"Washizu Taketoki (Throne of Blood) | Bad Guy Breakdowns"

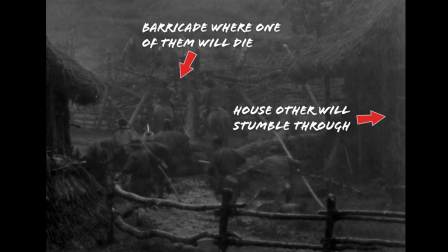1737s
Kurosawa spent this entire collection of shots priming the audience to fully understand where and how both these men died,
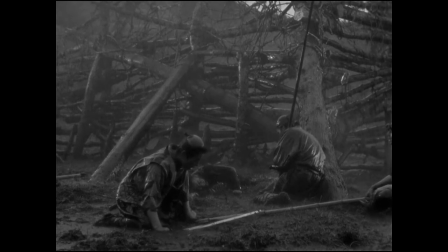1744s
and as such, their deaths feel related to the action on screen.
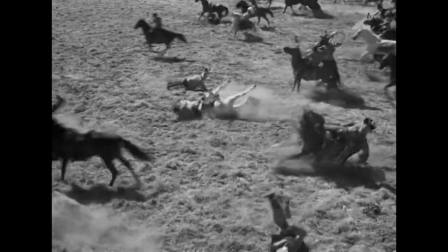1748s
Two deaths here, worth more than 100 Italians pretending to be Native Americans falling off of horses.
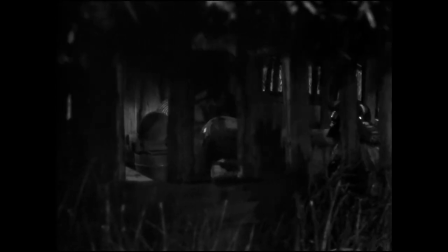1754s
And if he mastered the sense of place of action in Seven Samurai, he mastered the sense of pace of action in Throne of Blood.
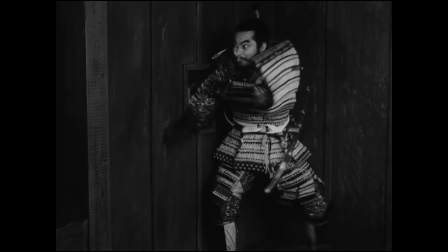1763s
Thematically speaking, by the end of this movie, Woshizu Takutoki is cruising for a bruising.
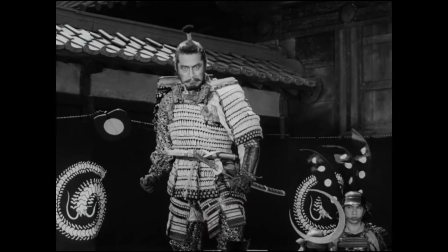1768s
He has pissed off or murdered literally everyone who is close to him and is utterly isolated and trapped by the consequences of his actions.
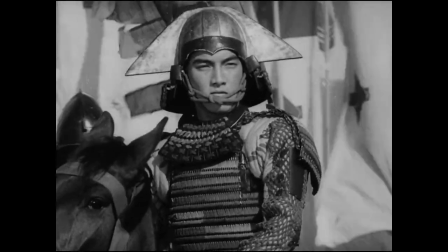1777s
The retribution he is about to suffer is going to be frankly pretty righteous and
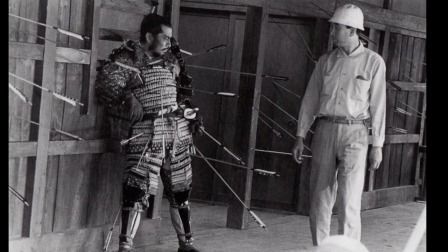1786s
Kurosawa knew exactly how to capture extreme violence. First, ditch the score.
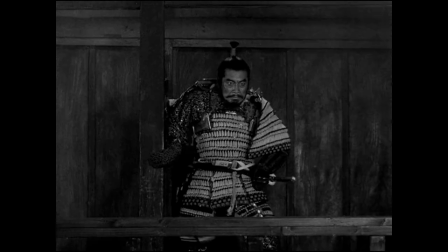1792s
The soundscape of the conclusion here is going to be filled with two things.
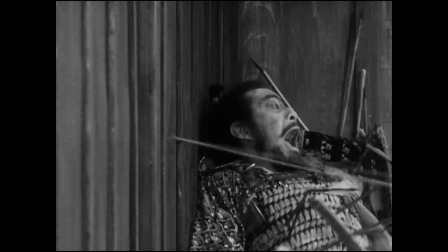1796s
Washizu's desperate screams and the deafening shrieks of dozens of arrows as his soldiers turn on him en masse.
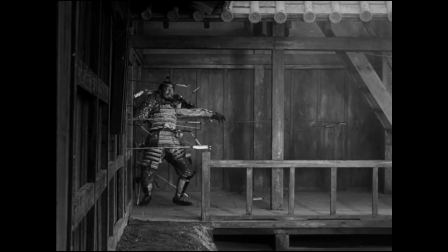1803s
There's a purity to the sound design here that we'll get back to in a minute when we talk about directors who were influenced by this.
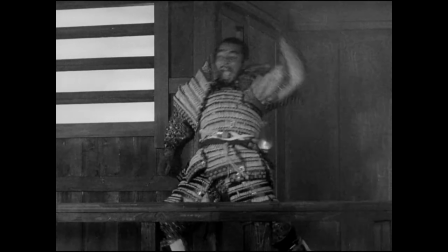1810s
Second, action and reaction. Show Washizu's movement as he runs from his traitorous men, cut mid-movement to maintain the flow,
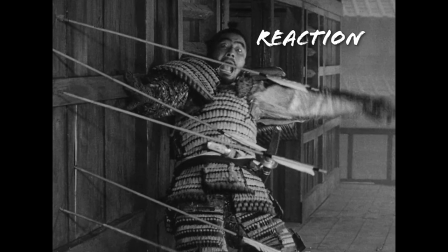1818s
and then show Washizu and the reaction to the action in the same shot.
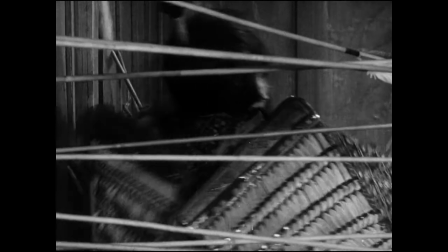1822s
In short, show Toshiro Mifune's wild panic as arrows punch through the walls around him, which,
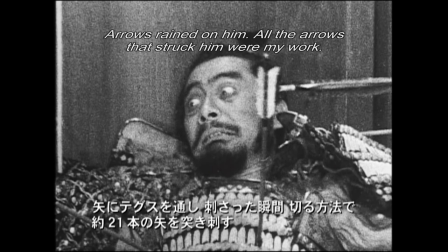1829s
by the way, they achieved by actually just firing real god damn arrows at their leading man.
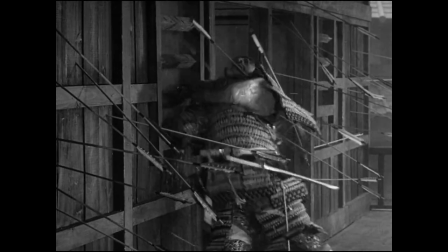1847s
The source of the action, the archers, isn't actually that important here because there's very little interaction between Woshizu and his men once the violence starts,
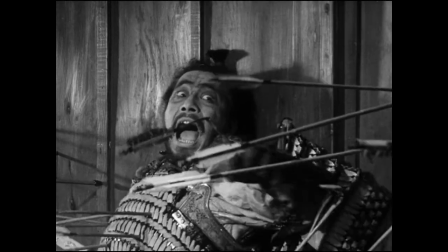1855s
so instead we see Kurosawa choose to keep his focus almost exclusively on his protagonist as he desperately tries to escape,
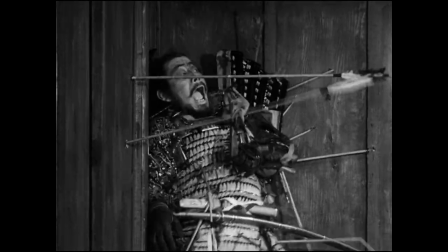1863s
the camera dwelling on his horrified expression as he is slowly turned into a human pincushion.
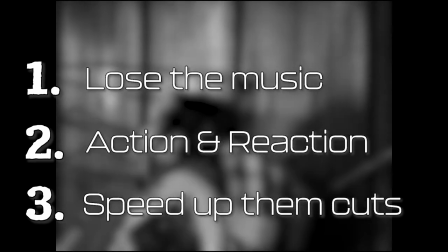1868s
And last, speed up the time between cuts as the scene hurtles towards its bloody conclusion,
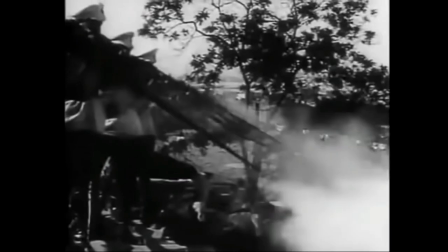1874s
not a new editing technique by any means, but one that Kurosawa took to new heights with this scene when combined with his eye for shooting action.
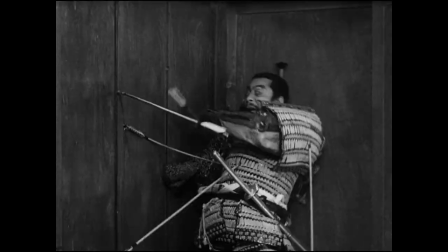1882s
What starts as a fairly long cowboy shot of Washizu roaring at his men ends with faster and faster reaction shots to the arrows,
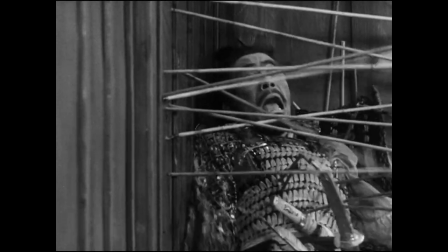1891s
reaching an outrageously overblown climax where each shot is only a second or so long,
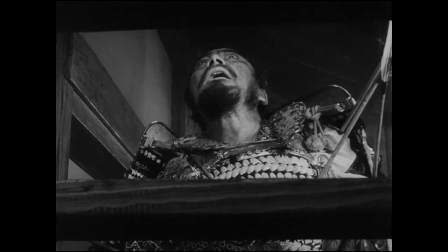1896s
before a single shaft punches through Washizu's back, followed by another through his neck.
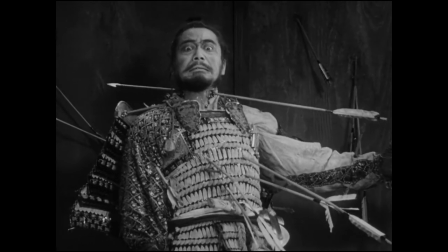1901s
The editing then lingering on his death throats, while the sound design is reduced to the staggered footsteps of a dying man.
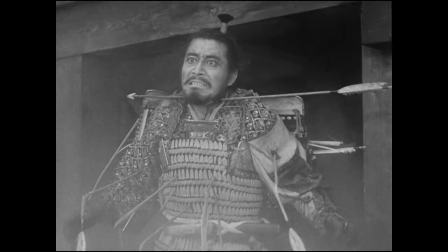1908s
And then finally to just the wind.
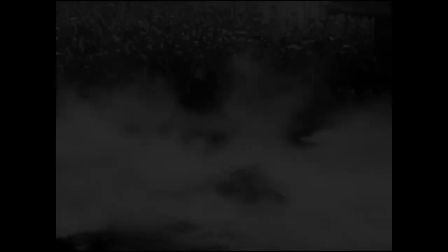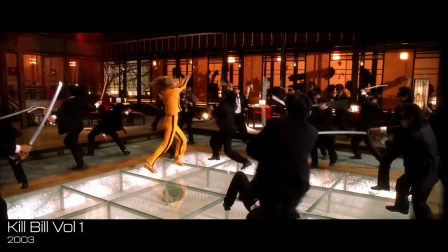1918s
This cacophony of violence might seem familiar to fans of more recent movies,
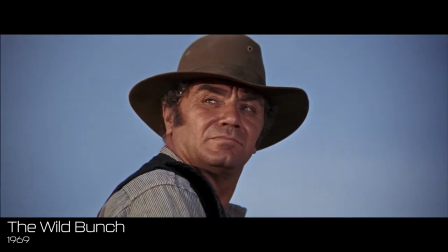1924s
fans of, say, Sam Peckinpah, one of dozens if not hundreds of directors who owe their most famous action sequences to Throne of Blood.
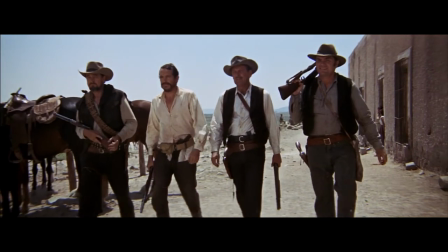1933s
The Wild Bunch took what Kurosawa did here and turned it up several notches, much more blood,
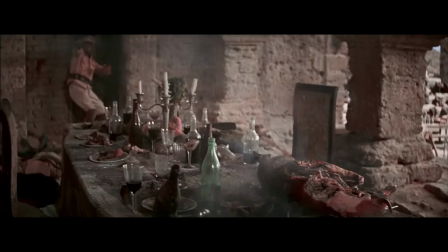1940s
much more swearing, but the bones of the scene are the same, The score stripped down to just gunfire and the cries of the dying.
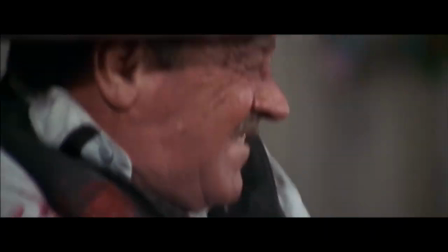1947s
The sense of space between actor and reactor on every single shot.
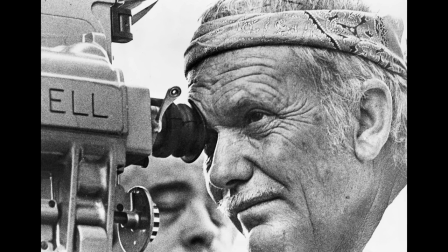1953s
Peckinpah was on another level when he made this, holy shit.
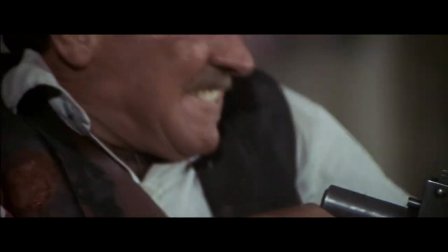1957s
And the fast cuts of Kurosawa sped up even more, to the point where you can feel the scene threatening to fly apart at the hinges if it gets any quicker.
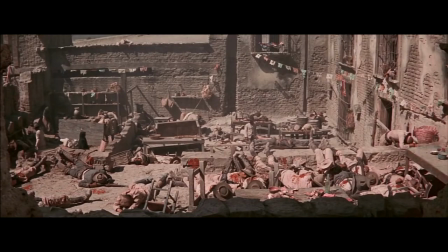1966s
Without Kurosawa, you probably don't get Peckinpah's Wild Bunch. the influence of Throne of Blood echoes into modern cinema.
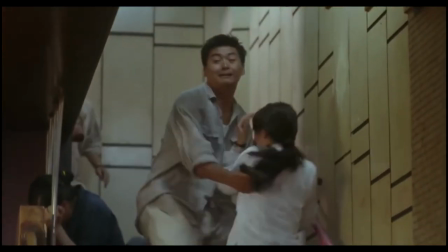1974s
You can see it in more recent westerns, the Hong Kong action scene of the late 80s and early 90s,
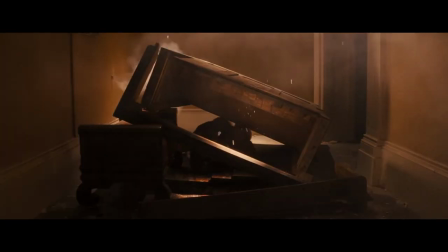1982s
the work of superstar directors like Quentin Tarantino or Robert Rodriguez.